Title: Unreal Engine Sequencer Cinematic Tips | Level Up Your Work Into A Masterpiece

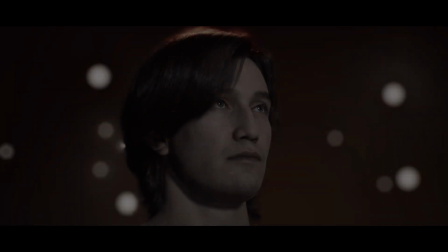Hello and welcome everyone.
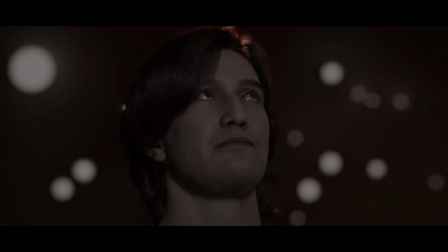I'm Sparsho from Destrosa Studios and I've spent the last 7 years working with film directors on animated series, perfecting the art of cinematography.
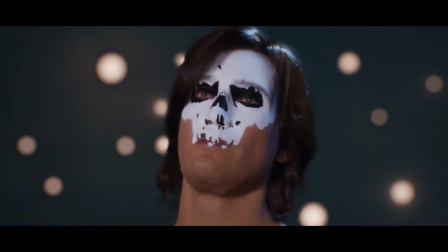Today, I'm going to share some of my top tips on how you can bring your visions to life inside of Unreal Engine.
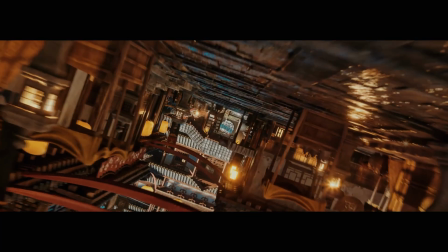Whether you're a filmmaker, animator or just passionate about virtual production,
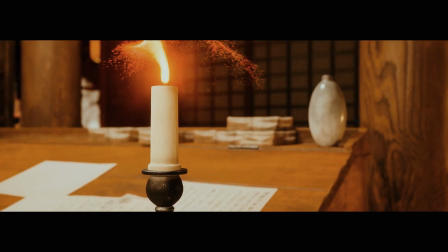stick around because these techniques can transform your scenes into stunning cinematic masterpieces. So without further ado, let's dive right into it. Tip number 1 is going to be creating depth in your scene.
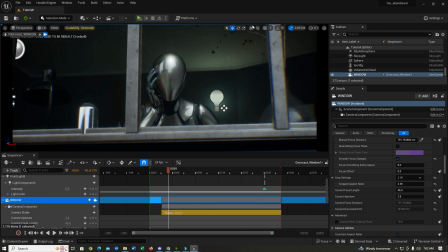There's a few ways that you can use to create depth in your scene. So I'll show you how you can do exactly that. So if I go over to my camera settings and you can see my focal length is currently set to 45 and I'm just going to change it to 80.
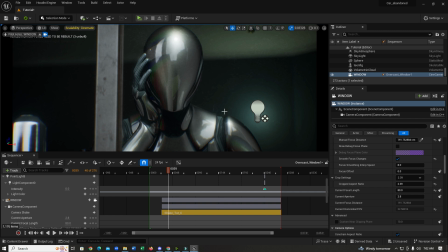This instantly creates more depth and creates more background blur, but we can take it a step further. So as you can see, there's not much going on the background. So in order to create depth,
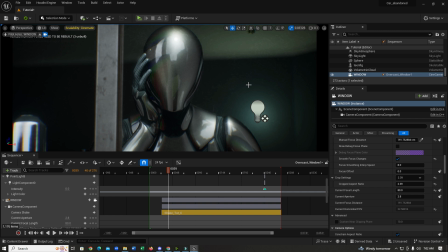so what I'm going to do is I'm going to be shooting from a corner so you get a better view of the room and what's in the background. So what I'm going to do is I'm just going to slowly move my camera.
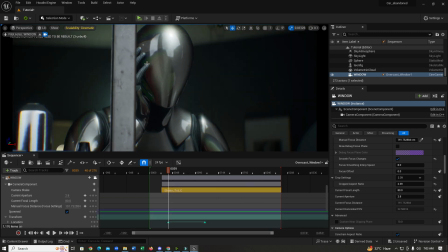So as you can see, this already brings more depth to the scene because you have more background elements right now. So if I adjust the focus,
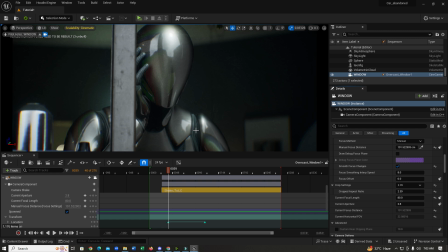so you're gonna notice we have created more depth. And this brings us on to the second tip. Use larger lenses wherever you can. So why do I say this?
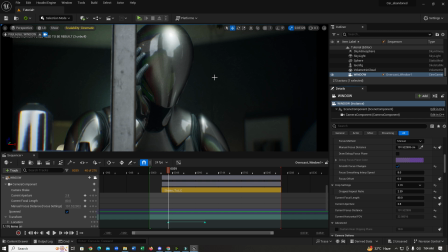So a larger lens is always going to give you a shallower depth of field. So a larger lens means more shallow depth of field. So what do I mean by that? Let's try something like 105 millimeters.
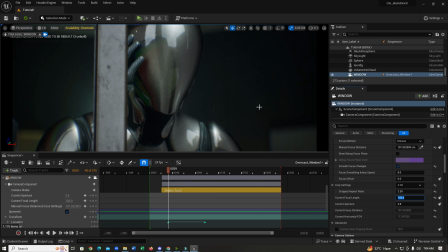You can see it creates more background separation. If I readjust the focus again to something like this, yeah, you can already see this creates more depth to the scene. But there are proper use cases for larger lenses and smaller lenses.
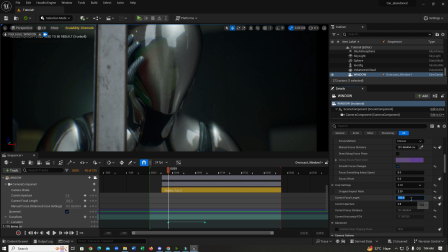So for this instance, I'm just going to keep it at 80 because that looks better and we don't lose too much of the scene.
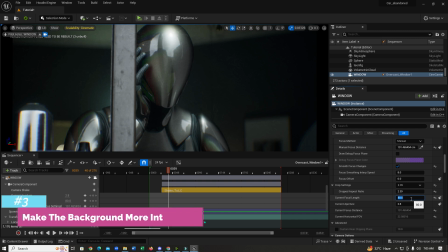Okay, let's move on to tip number 3, which is make your background more interesting. So as you can see, our background is very bland and there's almost nothing there. So that's why the shot doesn't look too interesting to us.
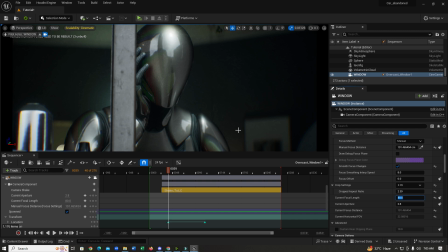So what we can do is add a bunch of elements in the background to make it look better. It can be lights, it can be like, photos, something like this. You can try various different things to make your scene pop. So let's try this.
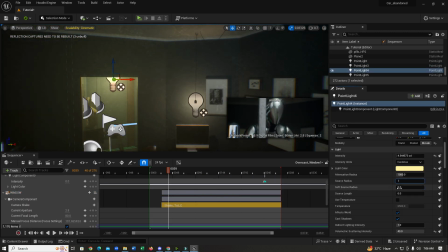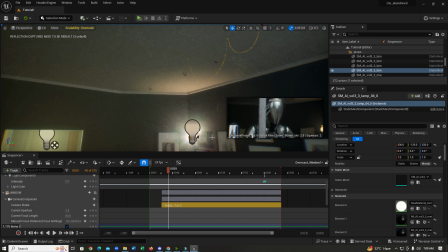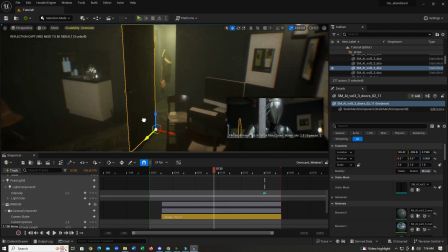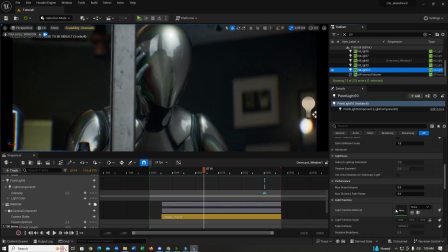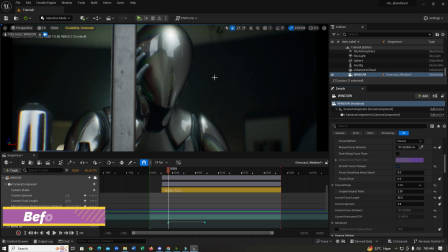Okay, let's take a look at the before and after.
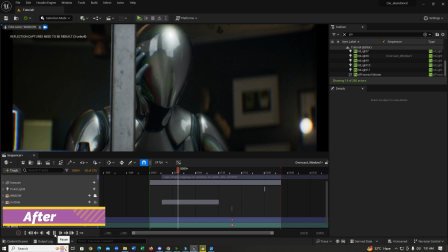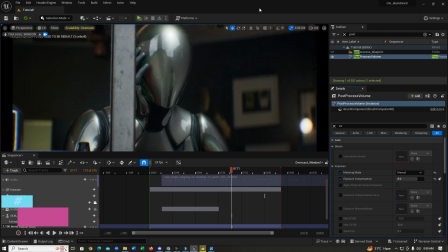Let's move on to tip number 4. Controlling your lights with flags.